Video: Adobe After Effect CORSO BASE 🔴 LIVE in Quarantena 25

Io vi apro, vi lascio la chiave di una porta e vi dico questa porta la potete aprire, poi fate voi. Però è una figata e mi premeva, perché dice che fa questo, non ce l'ha detto. Se un giorno metti che Giuseppe Labruna spippolando trova i Puppet Tool e dice ah, sto stronzo non ce l'ha detto. Io l'ho usato. Ah, vedi? Il movimento del piede l'ho usato. Allora, io questo omino qua
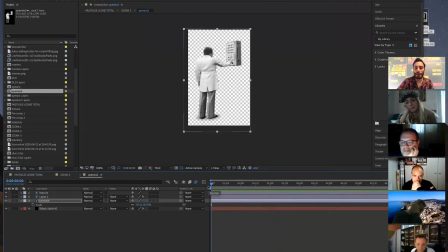(62:02)
non ho esagerato, perché io non amo esagerare con i Puppet Pin Tool, però se vedete per ora, lui cosa fa?
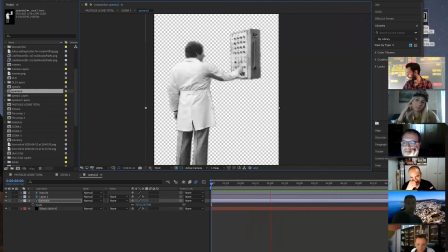(62:10)
Muove prepotentemente il braccio. Oddio, 13% di batteria. Amo il 13, ma devo andare a prendere la batteria. Arrivo.
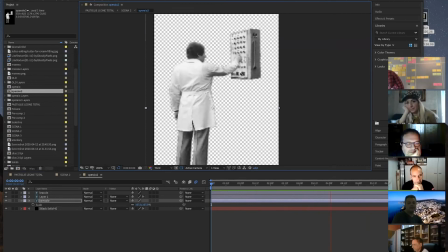(62:27)
Allora, questa batteria è qua, il cavo è qua. Ah, vedete questo soggetto che si muove? Se ci fate caso, e poi lo andremo a esagerare, lui muove anche un po' il corpo.
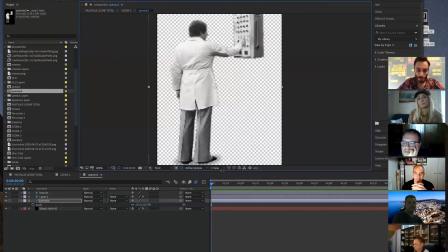(62:44)
Cioè, si muove quasi
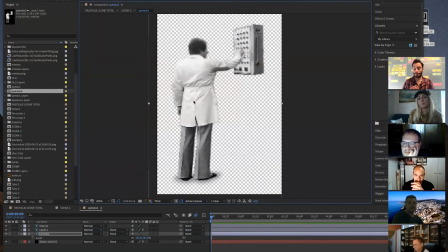(62:49)
come che è vivo, insomma, perché quando uno sta in piedi dopo un bel po', non è che sta in piedi come un robottino. Ora, vado a esagerarlo, perché non si vede molto molto bene. Però sono delle chicchine che uno aggiunge e nell'insieme poi tutto torna.
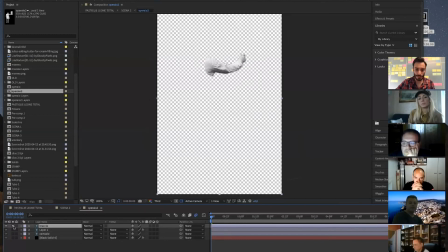(63:06)
Allora, cosa ho fatto? Il braccio va per conto suo e il braccio ho utilizzato solo R di rotation. Sono stato un po' pigro, non ho utilizzato l'effetto blend, ma anche perché mi piaceva il concetto che alla fine lui
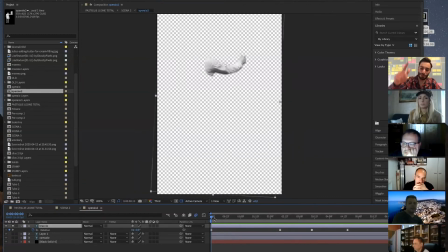(63:20)
sta cercando di vedere dove deve premere, insomma, dove è che si stacca il coso. Quindi alla fine il braccio fa questo. Considerate che per quello che dura, per quanto si vede,
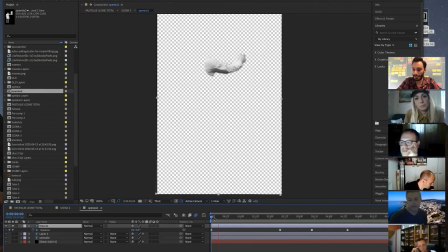(63:34)
non è che deve stare lì a ballare la Macarena, cioè basta che muova sto braccio.
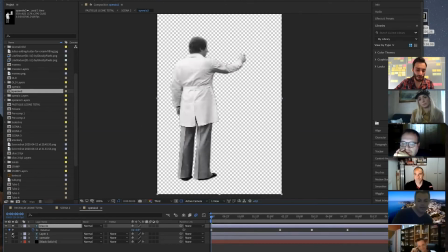(63:41)
Il resto del corpo ha tutta una serie di pin che prima li vediamo e poi li rifacciamo.
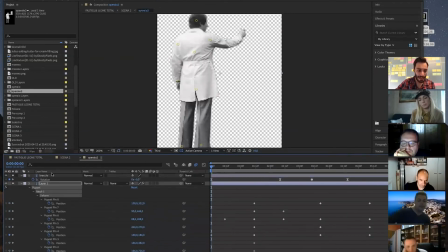(63:53)
Cioè ha una serie di
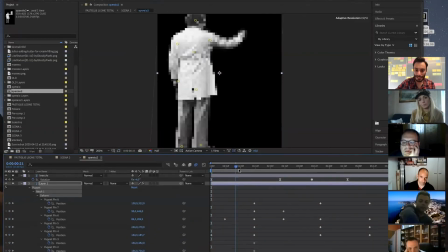(64:00)
punti che creano dei keyframe e che si possono muovere, ok? Questi punti, se ora vedete meglio, vabbè che il braccio, ora se lo vedete per bene, il braccio fa schifo,
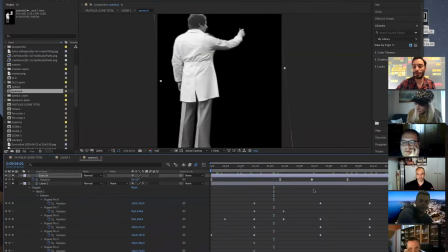(64:15)
però non importa, ragazzi, quel che conta è ciò che si percepisce, ok? E siccome lui non è l'attore principale, è nello sfondo, lo possiamo fare, cioè questo ci è concesso, è un po' come
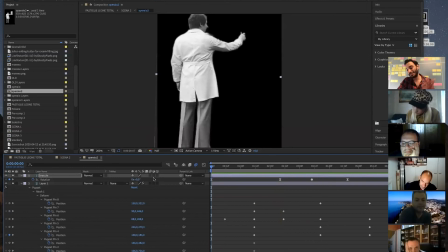(64:32)
non si può uscire, ma se stampi l'autocertificazione in qualche modo, cioè è un po' questo concetto qua, insomma. Salutiamo tutti quelli che ci stanno guardando da Facebook. Allora, come si fa, a cosa servono questi pipette pin tool? Allora, facciamo composition, new composition,
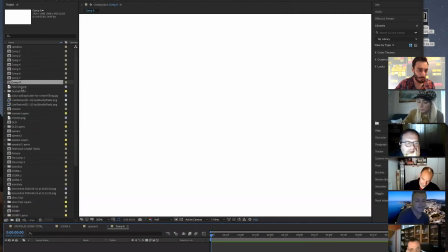(64:52)
abbiamo una composizione nuova e mettiamo sempre quello minore, che dove sarà?
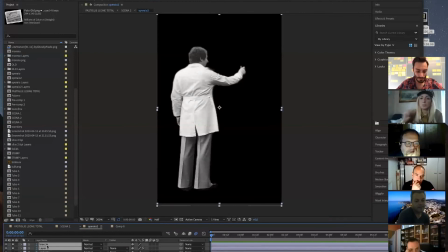(64:59)
Operaio 2, lo copiamo, copio, incollo, ok?
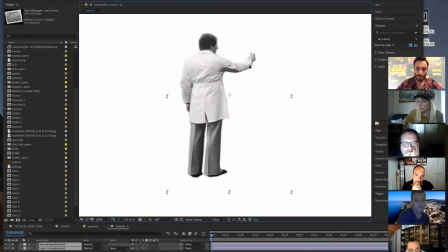(65:06)
E abbiamo questo tizzone qui. Lasciamo perdere il braccio per un attimo, quindi il braccio lo teniamo fermo lì. Se io
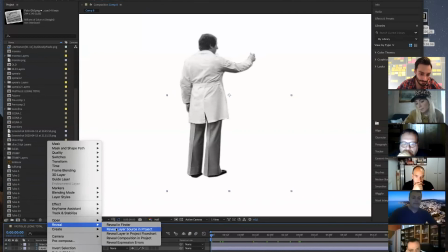(65:22)
rivia in project, così
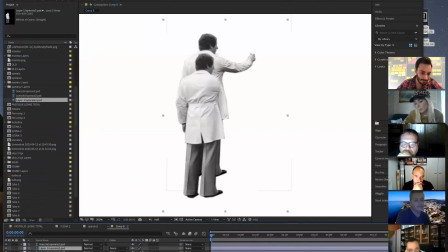sto facendo un giro a pesca. Allora, puppet pin tool, ragazzi, questa è una cosa importante.